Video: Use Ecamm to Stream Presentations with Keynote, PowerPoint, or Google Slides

I've got this computer with the presenter display. I've got the full screen presentation on my Mac Mini running through Ecamm, but I can still see everything.
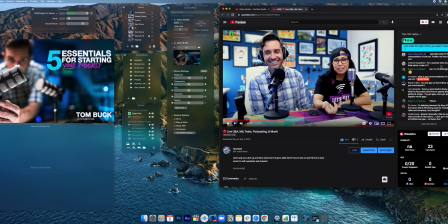257s
I have all of the Ecamm controls. I can see comments. I can have a browser window open. I've got everything totally set up. Now, to take this to the next level, we need to use some scenes within Ecamm.
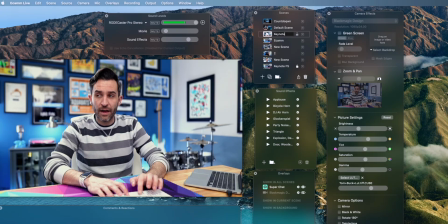268s
So let's create a brand new scene, and let's call that Keynote. Keynote FS, actually, for full screen.
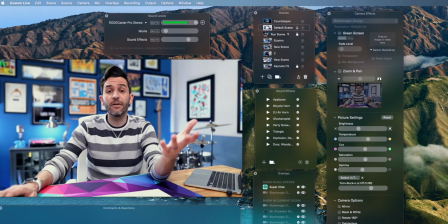274s
So now I've got one scene here, which is Keynote full screen. My default scene can be me on camera, and then when I do Keynote full screen, it'll bring up the full screen presentation, and I can very easily go back and forth just by pressing Command 2, Command 3, because it's Scene 2 and 3. Or if you've got like a Stream Deck set up with scene triggers, you could do that as well.
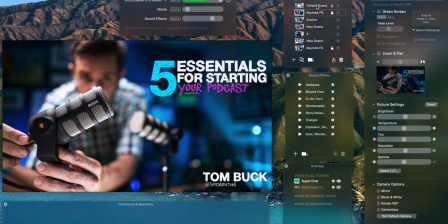293s
And so that works, so I can talk and go blah, blah, blah, blah, blah. Hey, look at my presentation, let's advance to the next slide, and then I can cut back to me. And that could be all that you need. But if you know me, you know that I like to push things just a little bit further, so let's make this a little bit better.
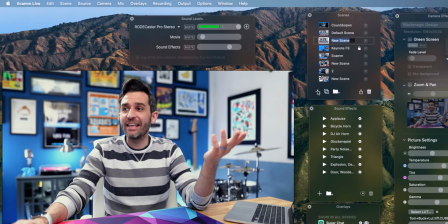307s
First, did you know that using scenes in Ecamm, you can create multiple shots using the same camera?
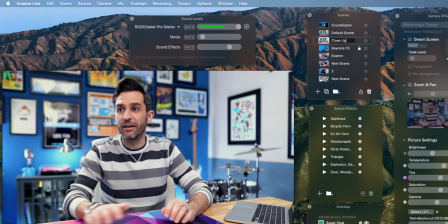313s
Here's what I mean by that. I'm gonna create a new scene and I'm gonna call it close-up. This is gonna be so uncomfortable, but it's a good example.
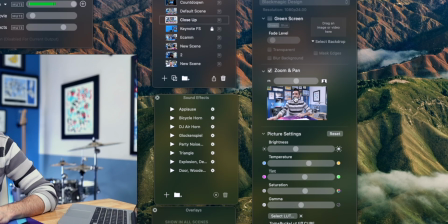321s
On this close-up scene, I'm gonna do the zoom and pan feature.
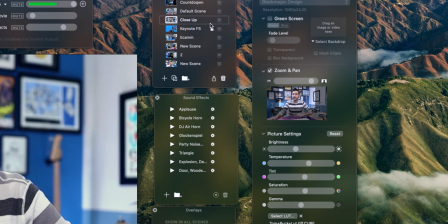325s
And I'm going to zoom in and crop in on me and then lock the scene so I can't make any changes.
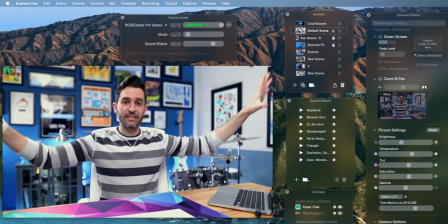331s
And so what I've done is I have one scene that is just my default camera shot, but now I have a scene that is a close-up.
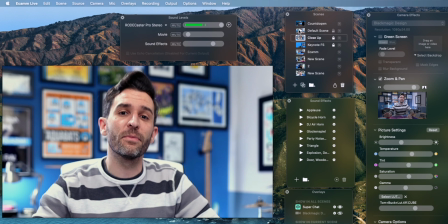337s
So I'm not switching cameras or anything, but within this, I have two different camera angles,
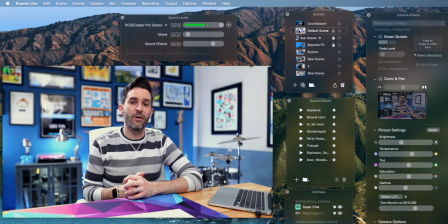343s
and you can do that just at the push of a button or have it cycle through automatically. For example, do you know why the pencil never broke? Because it had a PowerPoint. Do you know what you call it when you make a reminder for yourself never to forget your keys? That would be a keynote. So we've got now multiple angles set up with this.
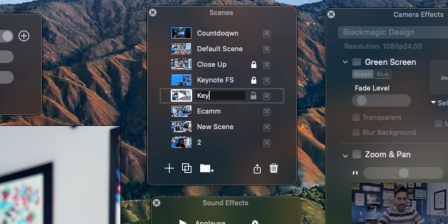365s
We've got our keynote full screen, but let's do another new scene. We're gonna call this keynote pip because it's keynote picture in picture.
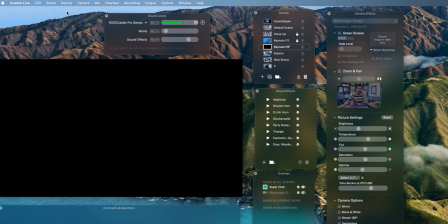374s
And we're gonna go to source, and we're gonna start with a blank source on this scene, and then we're gonna start adding things in. So the first thing I actually wanna add in is an image.
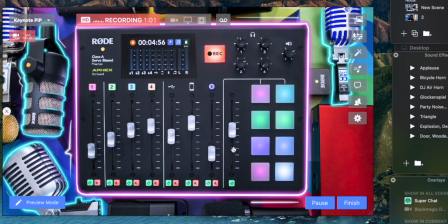384s
This isn't a traditional overlay because I'm actually using it as a background image, but I think this is a cool image. And I've been doing a webinar for my podcasting course all about launching your podcast, and so it makes sense to have the background be something podcast related.
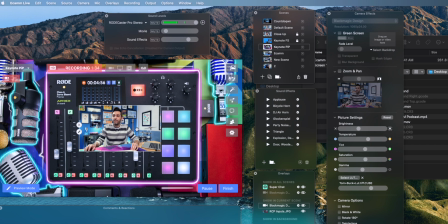398s
Next thing, let's add in a camera. And in this case, it's not going to be me.
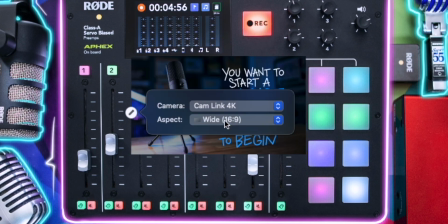403s
Let's start with the CamLink, so the actual presentation.
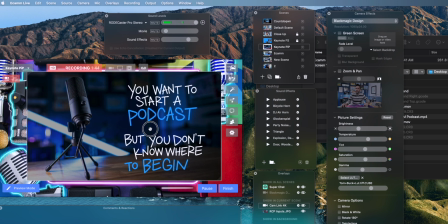407s
And let's make this pretty big. Now as I go through it, you can see all of my animations are popping up.
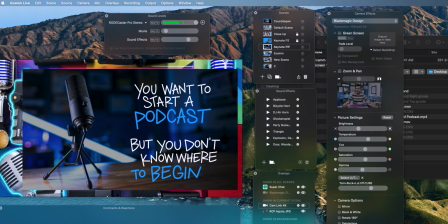414s
But I specifically centered it off to the side a little bit just so I could add in another camera. And this time it is going to be me. And I'm going to change this to, I like doing the tall ones.
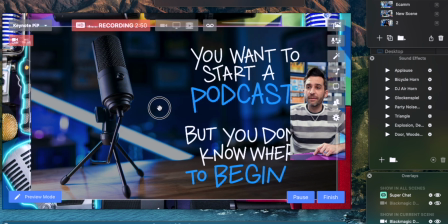427s
Make this just a little bit bigger. Now one thing I'm gonna do is I'm gonna move these around just a little bit.
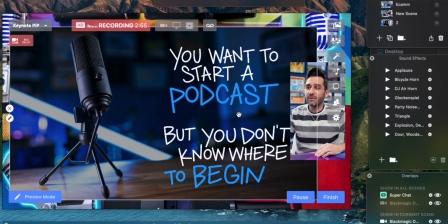432s
It depends on what side I wanna be on. If I do it this way, I'm on the right side of the presentation. And since I'm looking at the screen a lot, when I look at the screen, it looks like I'm looking at the presentation.
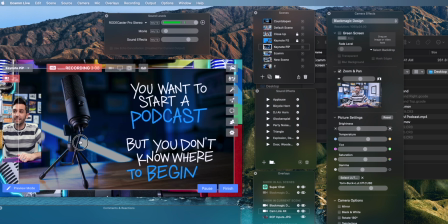442s
What I could do also, if I wanted to be on this side, is reorder things a little bit.
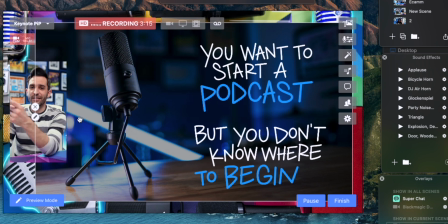447s
And then now though, when I look at the screen, it looks like I'm looking away from the presentation.
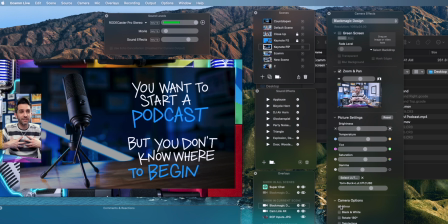452s
So I can actually just mirror that. I don't have any words on my shirt. The words in the background are gonna be a little backwards. So it depends if that's a problem. But now when I'm looking at the screen, it looks like I'm actually looking at the content. So now we have a scene, which is just my full screen scene. We've got the close-ups for when I make those really good points.
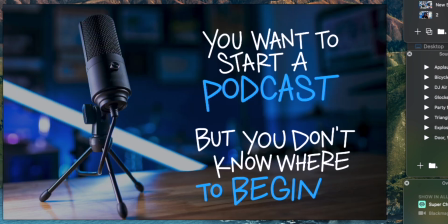470s
We've got this over here for when I wanna just do full screen presentation goodness.
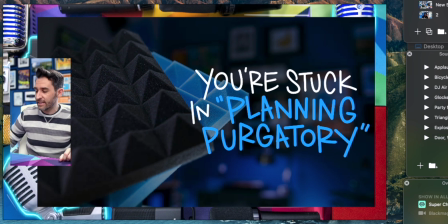475s
And then we've got our picture in picture overlay fancy thing for when I want to jump in and pop up on screen. Because if you were seeing me give a presentation in real life, I would be talking and the screen would be, you know, in the background with the presentation.
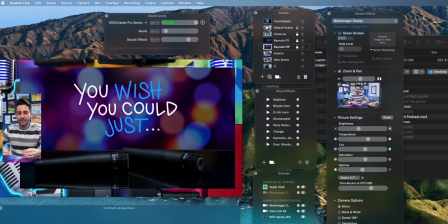491s
And I like being on screen during presentations. So now I have all the options in the world in order to do those things.